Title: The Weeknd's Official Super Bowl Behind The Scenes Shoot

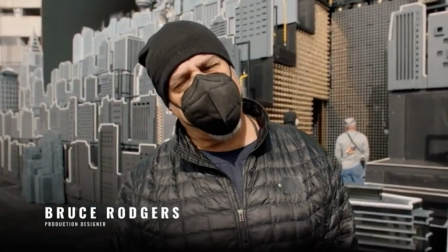250s
Everybody, I'm Bruce Rogers. I'm excited to show you the behind the scenes of this gigantic set design.
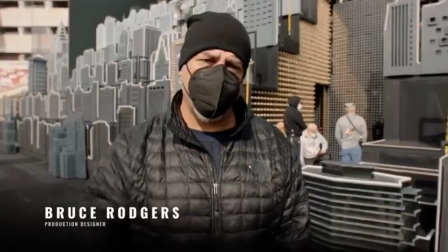256s
Follow me.
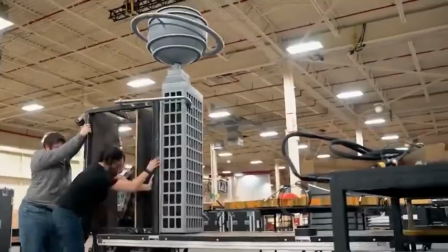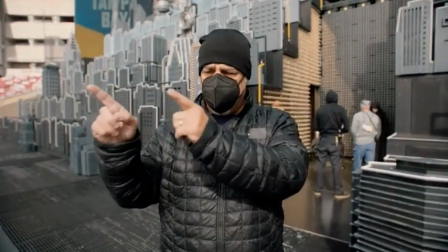264s
This is the first time in 55 years that we are not putting a show out on the football field, and we wanted to do something super, super cool.
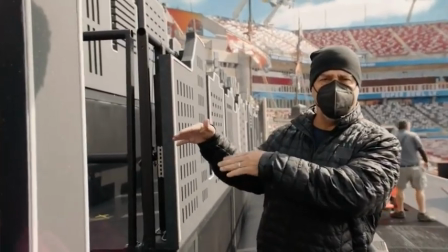275s
So we're gonna go up the different tiers of this platform in and around the path that all the dancers use.
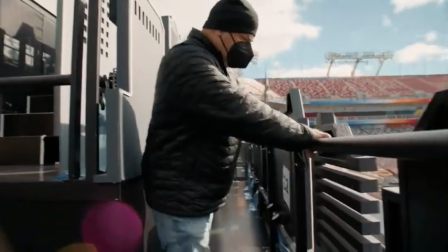282s
Over here, we've got these special hooks that hold on to wardrobe.
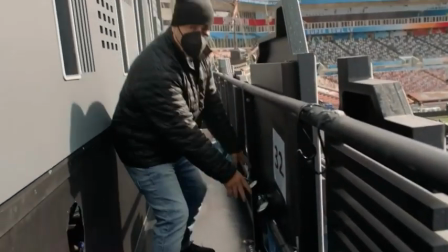287s
Every dancer has a number and a special lighting device. They're all kind of hidden behind these facades.
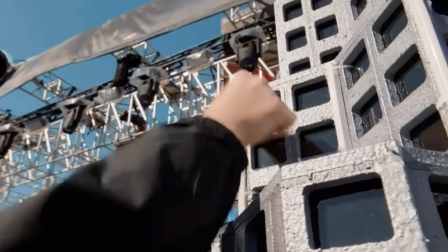294s
Let's keep going. So there are tricks in design that make scenery read perfectly on camera.
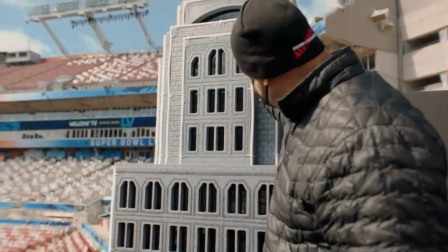302s
So what you're seeing here is a lot of gray tones and accented light in the backlit plexi,
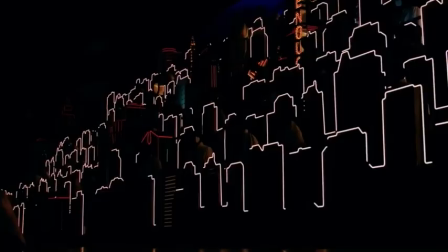308s
but it's designed this way so that at a distance it pops and looks dimensional.
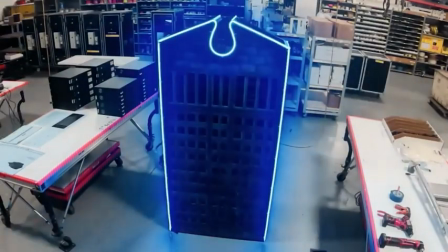314s
We're walking up to tier 6, and we'll finally be able to get to Abel's platform at the end of this journey.
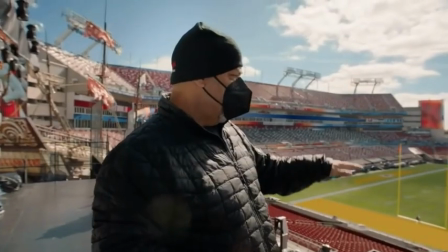320s
Follow me. We're now standing about 60 feet above the grass.
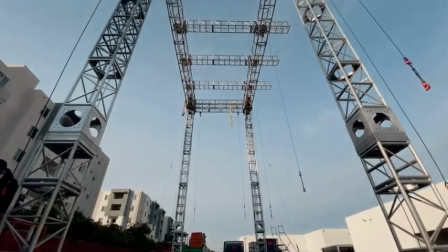325s
It's probably the highest platform of any halftime show.
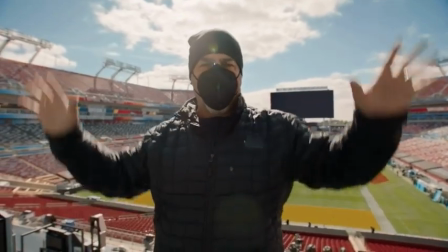328s
And at this moment, you saw a big pyro fireworks display behind Abel, and this is where we capture that shot.
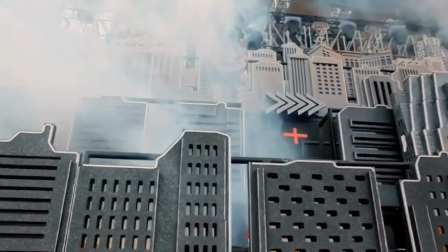339s
This set is designed to hold 75 choir members,
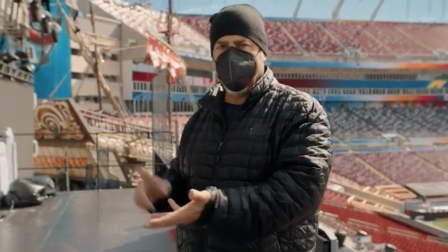344s
256 dancers, Abel, a band, a string orchestra, which is a lot of people.
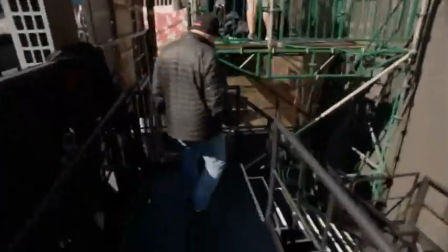351s
Now I want to take you to my favorite part that's hidden underneath the stage.
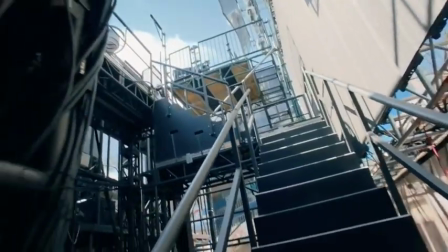356s
It's called the Infinity Room. If this is not a backstage look, I don't know what is.
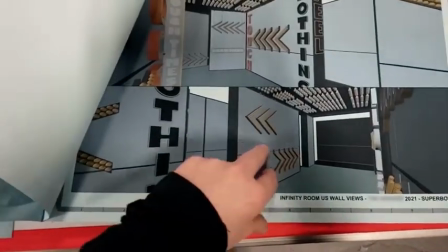362s
When we got these sketches from Ez, we were like, wow, that's a lot of light bulbs.
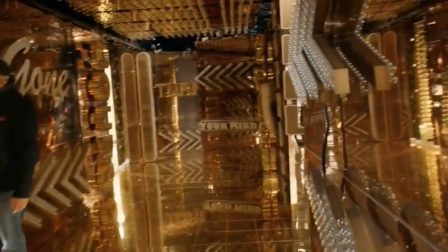367s
Come on in and check it out. There are 7,000 light bulbs built into the design.
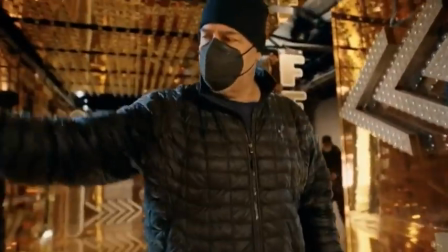374s
Not only the ones that are exposed, but all the ones behind these infinity mirrors.
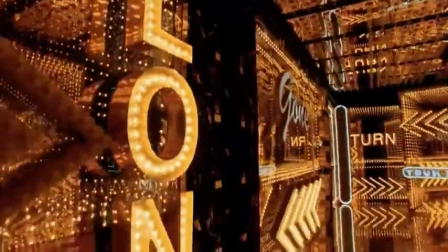378s
Abel, as you saw, is joined by 20 dancers that create this surreal cacophony of movement to help him
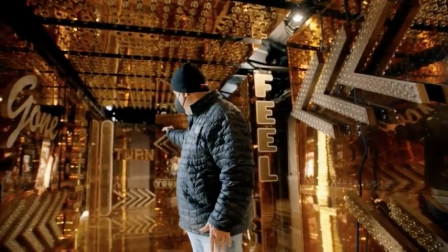386s
disguise his way out of the room and head that way to go up the stairs for his hero position.
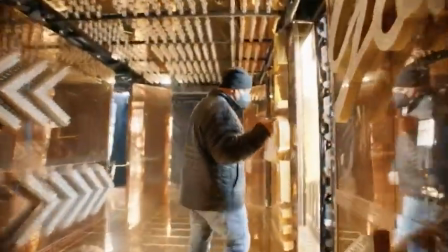394s
What I want to show you right now is Abel's starting position when he's first revealed.
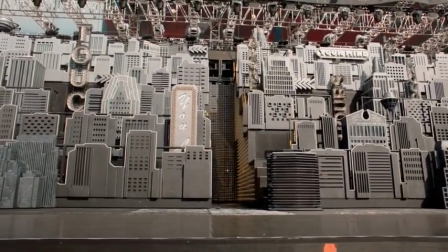401s
The set design splits, and the whole world sees him the first time, and he walks forward.
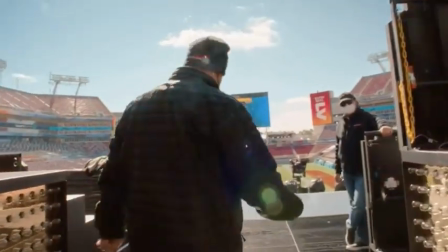407s
He'll follow me. This is what he does. I'm not quite Abel, but I know how to show him how to walk.
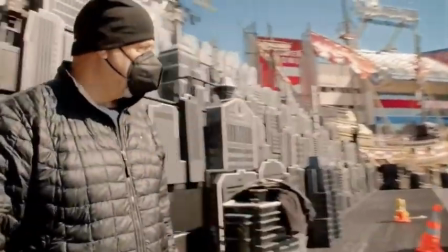416s
Pretty cool. The audience just doesn't really understand the mechanics of us splitting this open.
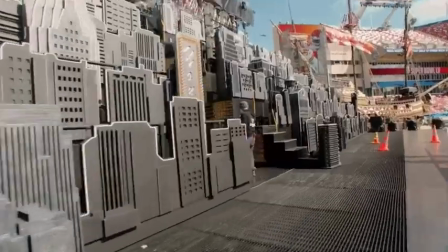422s
Because when you add all of this structure, we're about 80,000 pounds that we're splitting.
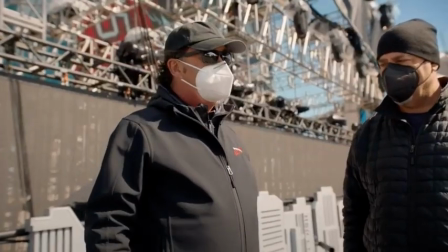427s
So a major piece of machinery. That would be something that the audience might go, oh, it opened up.
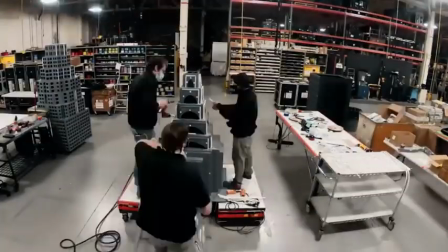436s
I think one of the great things in my heart about what we've created here
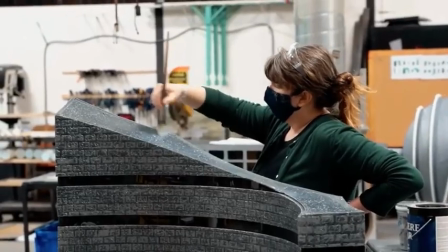441s
is the fact that we combined 3 set shops to build one set design.
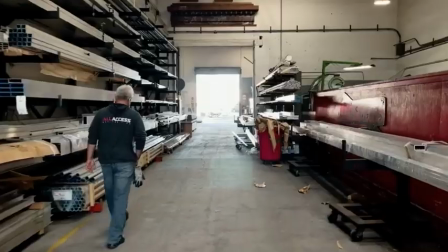445s
We've never done that before. Our industry has been really hurt.
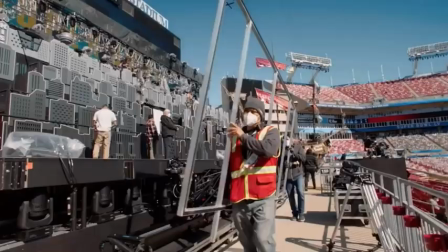450s
So a lot of those people that would help us get the show out on the field are home right now watching.
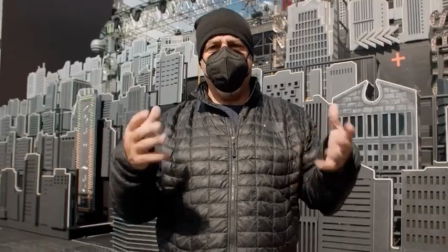455s
We love you. We miss you. And this one's for you. That's it, everybody.
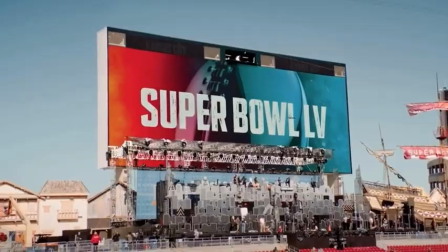462s
Hope you enjoyed this tour and a look behind the scenes.